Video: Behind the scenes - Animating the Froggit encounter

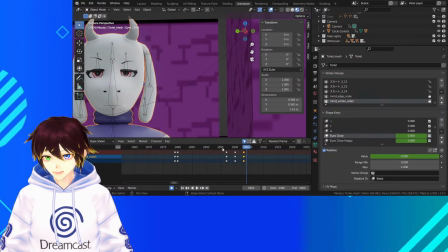768s
And if it's not done right, it looks bad.
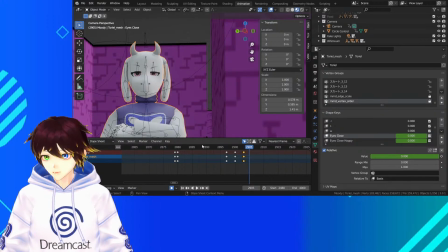774s
Okay.
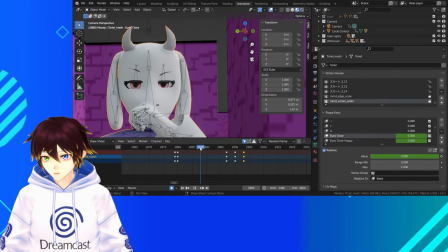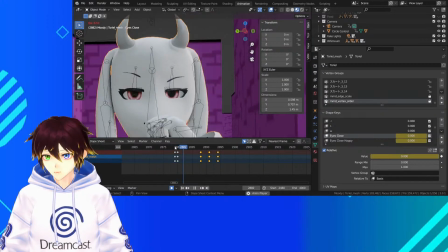783s
We got
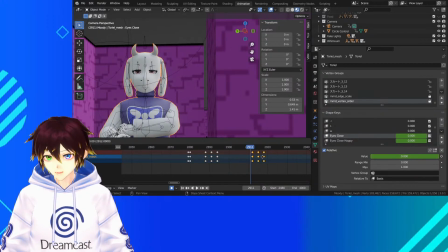787s
do 2 here from 912.
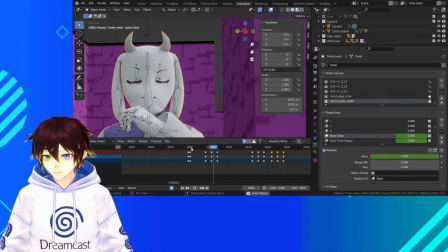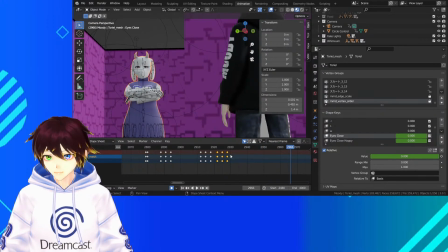797s
There we go. That's not looking too bad. Then we'll copy that down to about here.
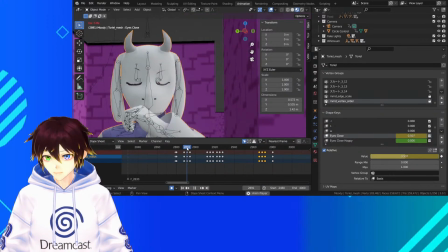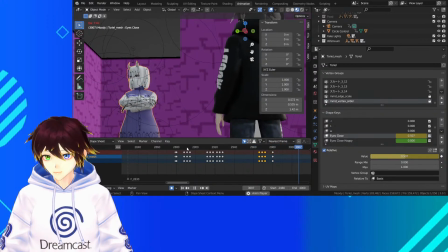We'll do that again here. We'll do a double. One after the other.
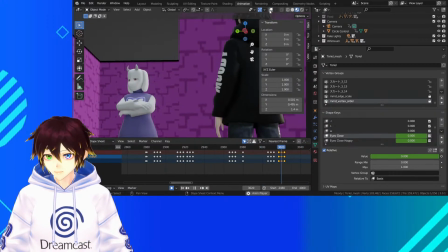825s
Did that not do it though? Ah, there we go. And then I might finish up with the... I might finish up with the smiling blink at the end here.
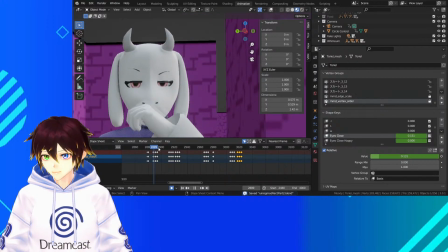845s
Love that. I just need to make sure
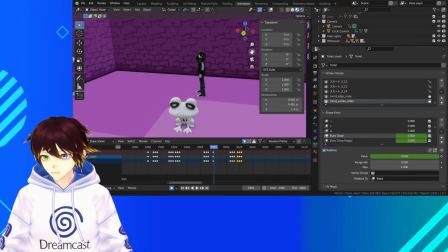853s
when Toriel's tilting her head, how far is she tilting it?
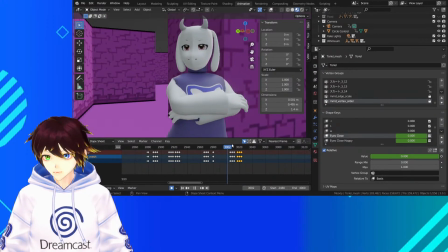858s
Because I might be able to do some... I was gonna say I might be able to do something with her ears.
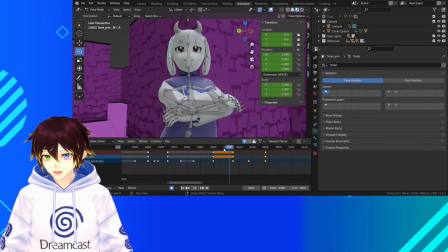868s
Because you can pose her ears in different ways to have her emoting. Let's just check on the third shot here. So we got starting from about here.
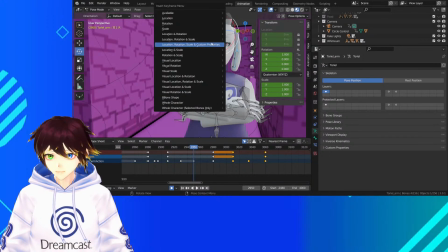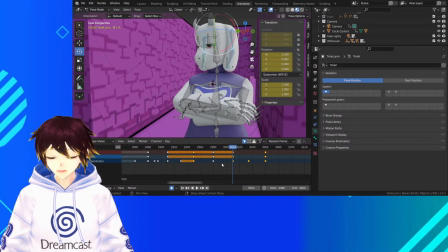890s
Into about there is when we can have him slightly emote.
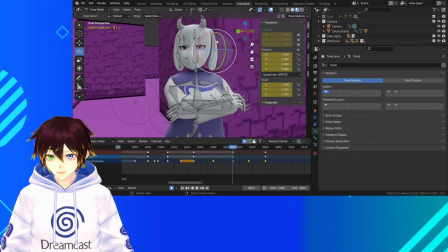900s
Normally what I like doing is having them just
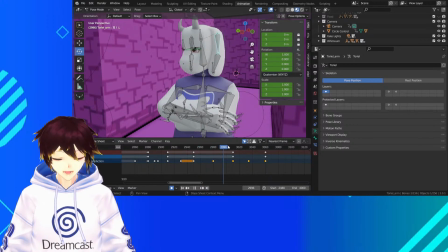904s
flowing just a little bit like her, so what we'll do is we'll have this one be like
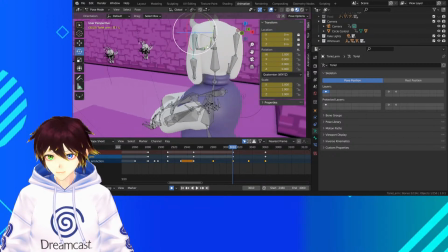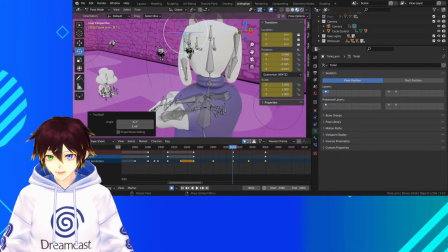917s
slightly back here.
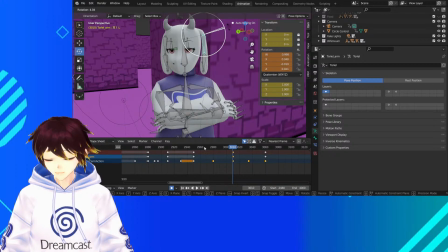923s
We'll just do that and see what that looks like. Ah, that needs to be more that way, just to look a little bit different.
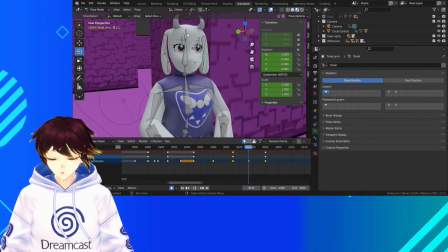941s
And then we can do this with it when
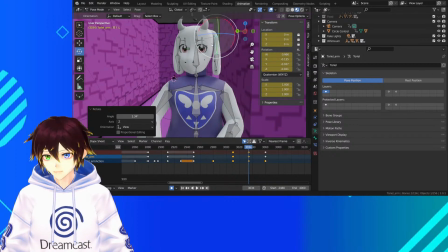948s
she's moving her head again, because she's moving her head back into quick position. And because of that, we can animate it kind of doing this thing where it's almost like it's flowing. Again, I imagine the ears a lot like her in the way that it reacts, so
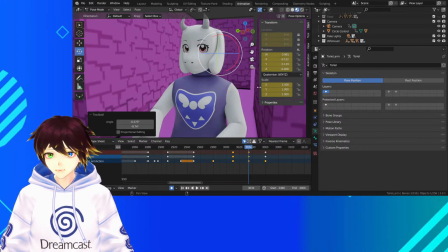967s
it's gonna sort of have that motion of reacting after something's been moved just a little bit.
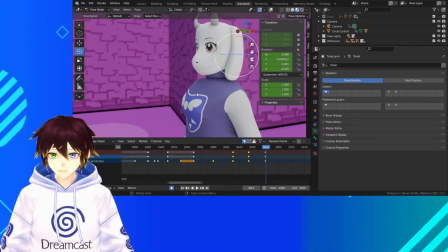980s
Let's have a look. There we go. That's what I meant. It's got that like that flowing motion through it when you look at it there.
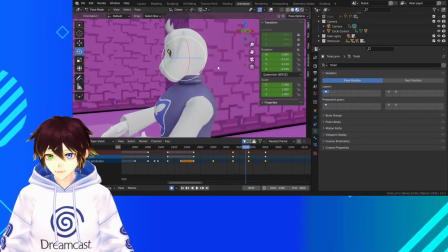991s
But to offset that, I also need to do it the other way when it gets to the end.
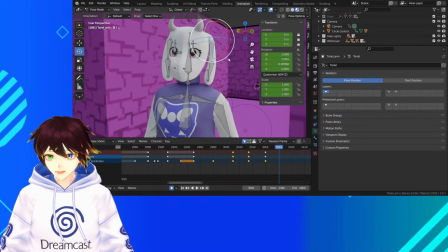998s
So we've got to then go this way. Just a tiny bit. Not too much, but just a little bit. And then we put it back to its default position.
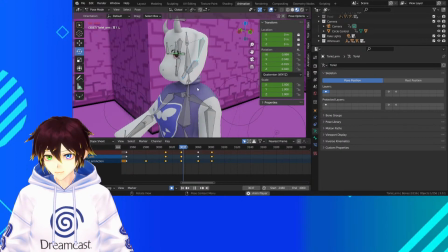1017s
No.